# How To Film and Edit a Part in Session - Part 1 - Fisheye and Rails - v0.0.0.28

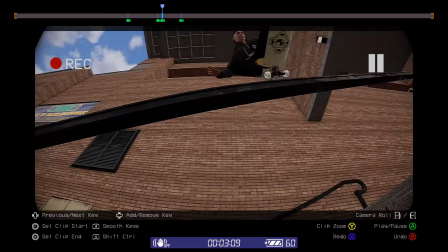[29:18]
Okay, so that is a bit sudden, right? It's a bit quick, so we need to delete one of those keyframes.
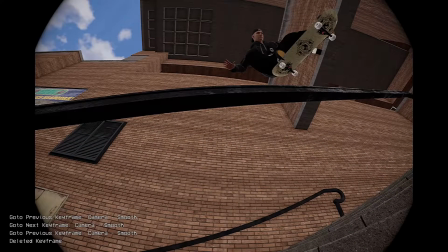[29:23]
Which one will we delete? Probably that one. So the one that was there, right?
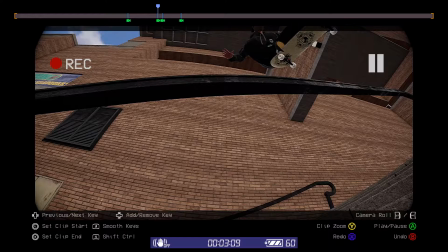[29:29]
So you can undo and redo by holding R1 and pressing B or X, or circle and square, depending on
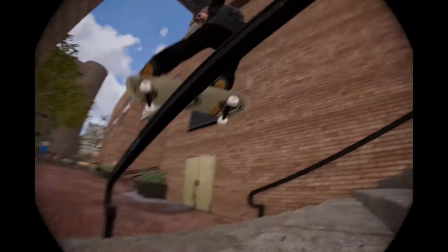[29:39]
what controller you're using. But yeah, see, that looks great.
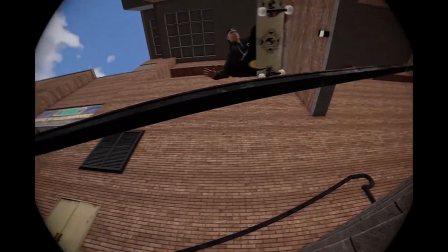[29:44]
Right, let's do it in slow motion. Right, so we're seeing everything we want.
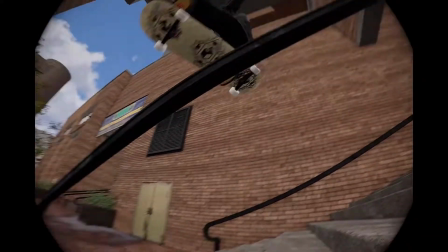[29:50]
We're getting that distance there, so that we can see the spin, capturing the board going forwards, right?
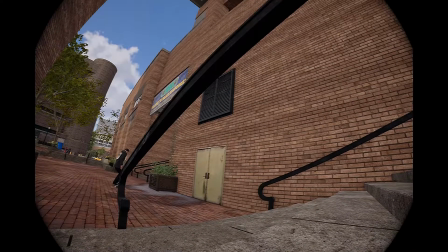[29:59]
And that's what we want to see, the board slide going forwards. You can do it at different angles, it depends on what you're tricking on. But for board slides in general on rails, forwards is the momentum you want to see.
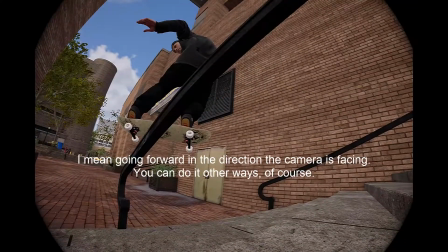[30:13]
So the catch should be at that angle, going forward.
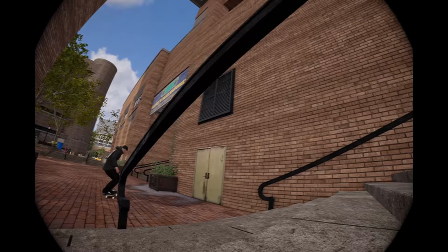[30:19]
Okay.
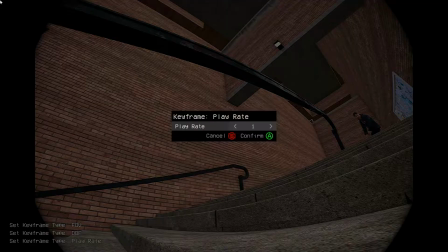[30:22]
And if you wanted to, you could go to play rate, and slow down the spin.
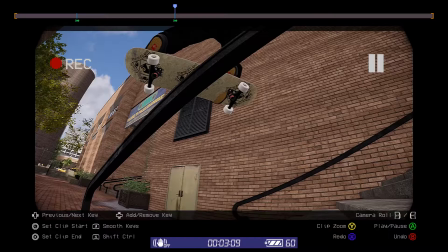[30:29]
So putting the 100% there on the Boardslide catch and right before he launches,
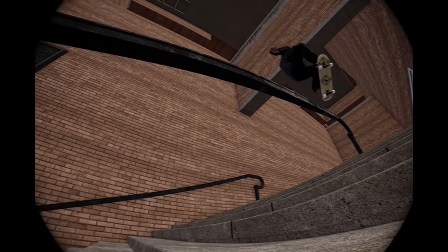[30:38]
and then finding kind of the midpoint of the spin, which would be about there, right?
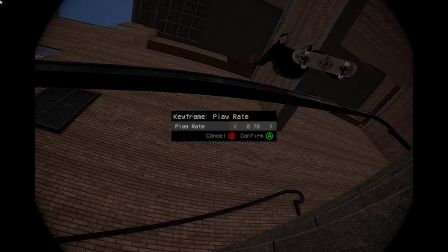[30:46]
And going down to 0.5 to 50%. You can go lower if you want, it's really up to you.
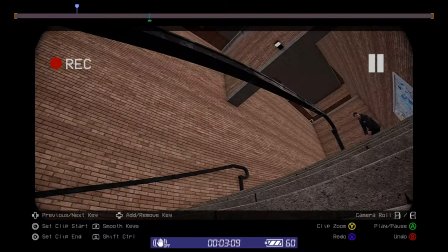[30:57]
Boom. And if you really wanted to, you could take away all of the 100% and just go really slow, right?
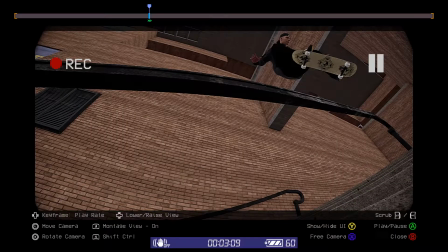[31:05]
But in situations like that, follow shots up like this with like a single zoom shot.
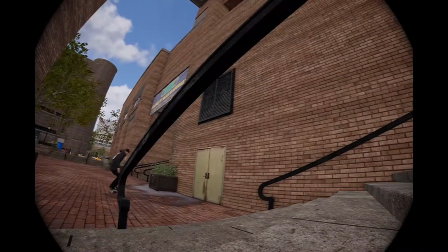[31:13]
They just look great, and they follow up really well and show off the whole trick,
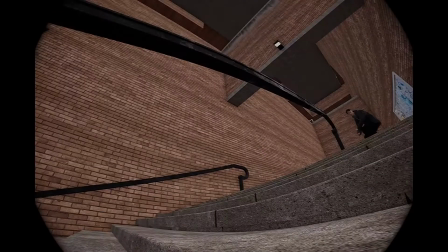[31:19]
the parts that you don't see with a fisheye like this.
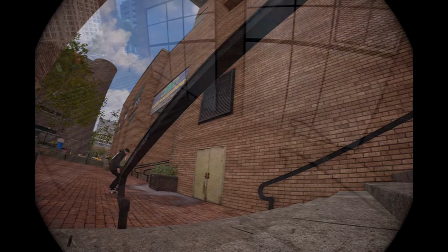[31:25]
And again, we'll go over that in a different video. Okay, so here we have a double set.
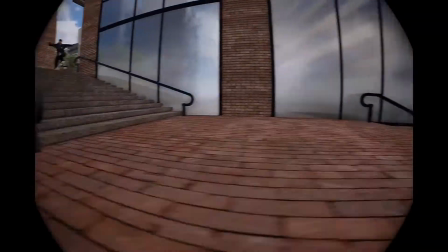[31:34]
So this is the space that we're going to be moving between each trick, right?
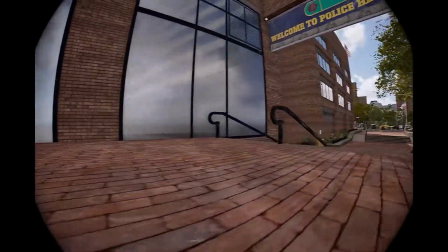[31:40]
This is how much space we have to move, and we're going to keep it real.
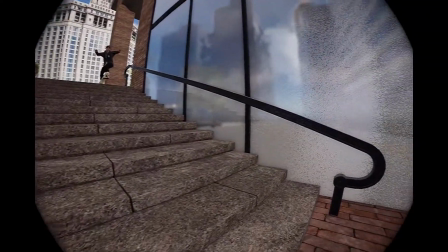[31:45]
Right, so this is a nice long set, so we want to film from around the bottom of the stairs,
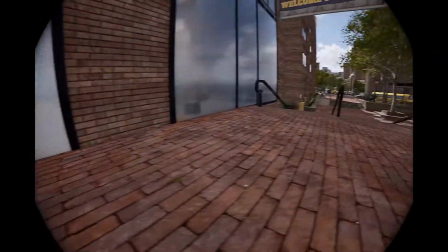[31:51]
to keep with the realism of having to move over to the next rail.
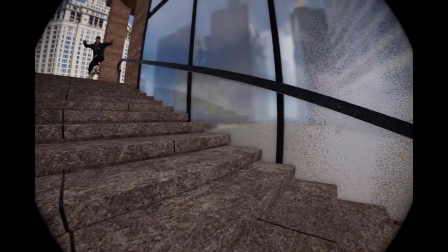[31:57]
So in order to do that,
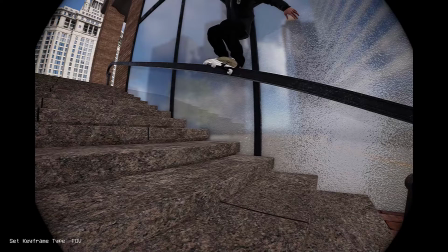[32:02]
we're going to lift it up a little bit, and we're going to put a field of view change on at 115,
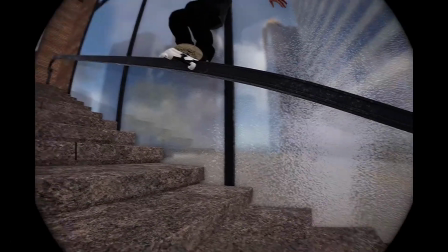[32:11]
just to get a little bit closer without actually being closer.
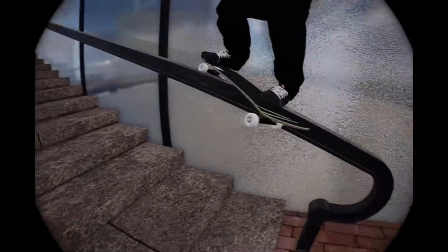[32:19]
Now this Smith on this particular rail has not got the dip we really want,
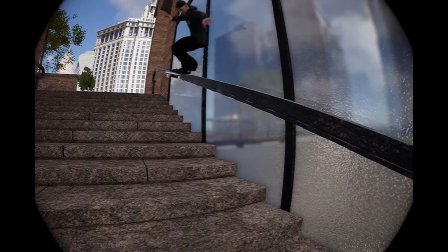[32:27]
but it will do. So we will find our spot, which will be maybe here.
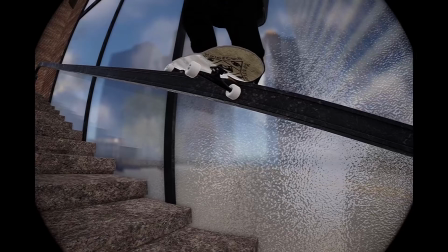[32:37]
Let's go down a little bit, not too much, and we'll get level.
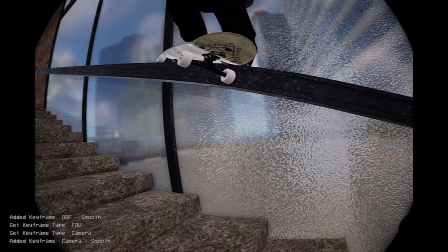[32:47]
Oops. Okay, pressing wrong. Okay, so there we go. There's our money shot.
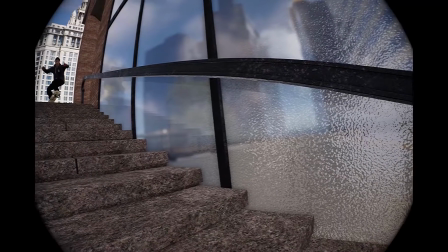[32:53]
Go back to the beginning, tilt to the left.
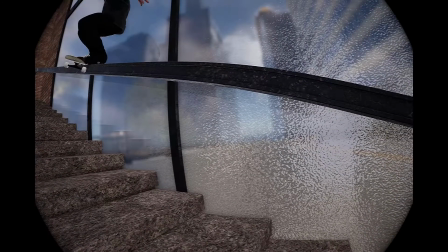[33:01]
Okay, we just want to get this part right first. So he's a bit too over, so we're going to move it over a little
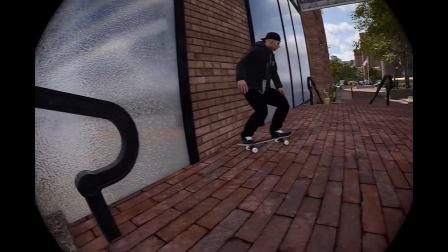[33:10]
bit. Okay, now when he lands, we want to follow along with him, right?
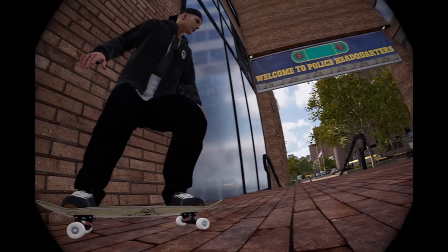[33:14]
And we're going to put him on the corner of on the edge of the screen.
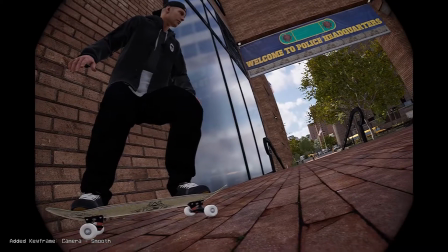[33:18]
Tilt the camera so he's kind of along with the curve of the fisheye.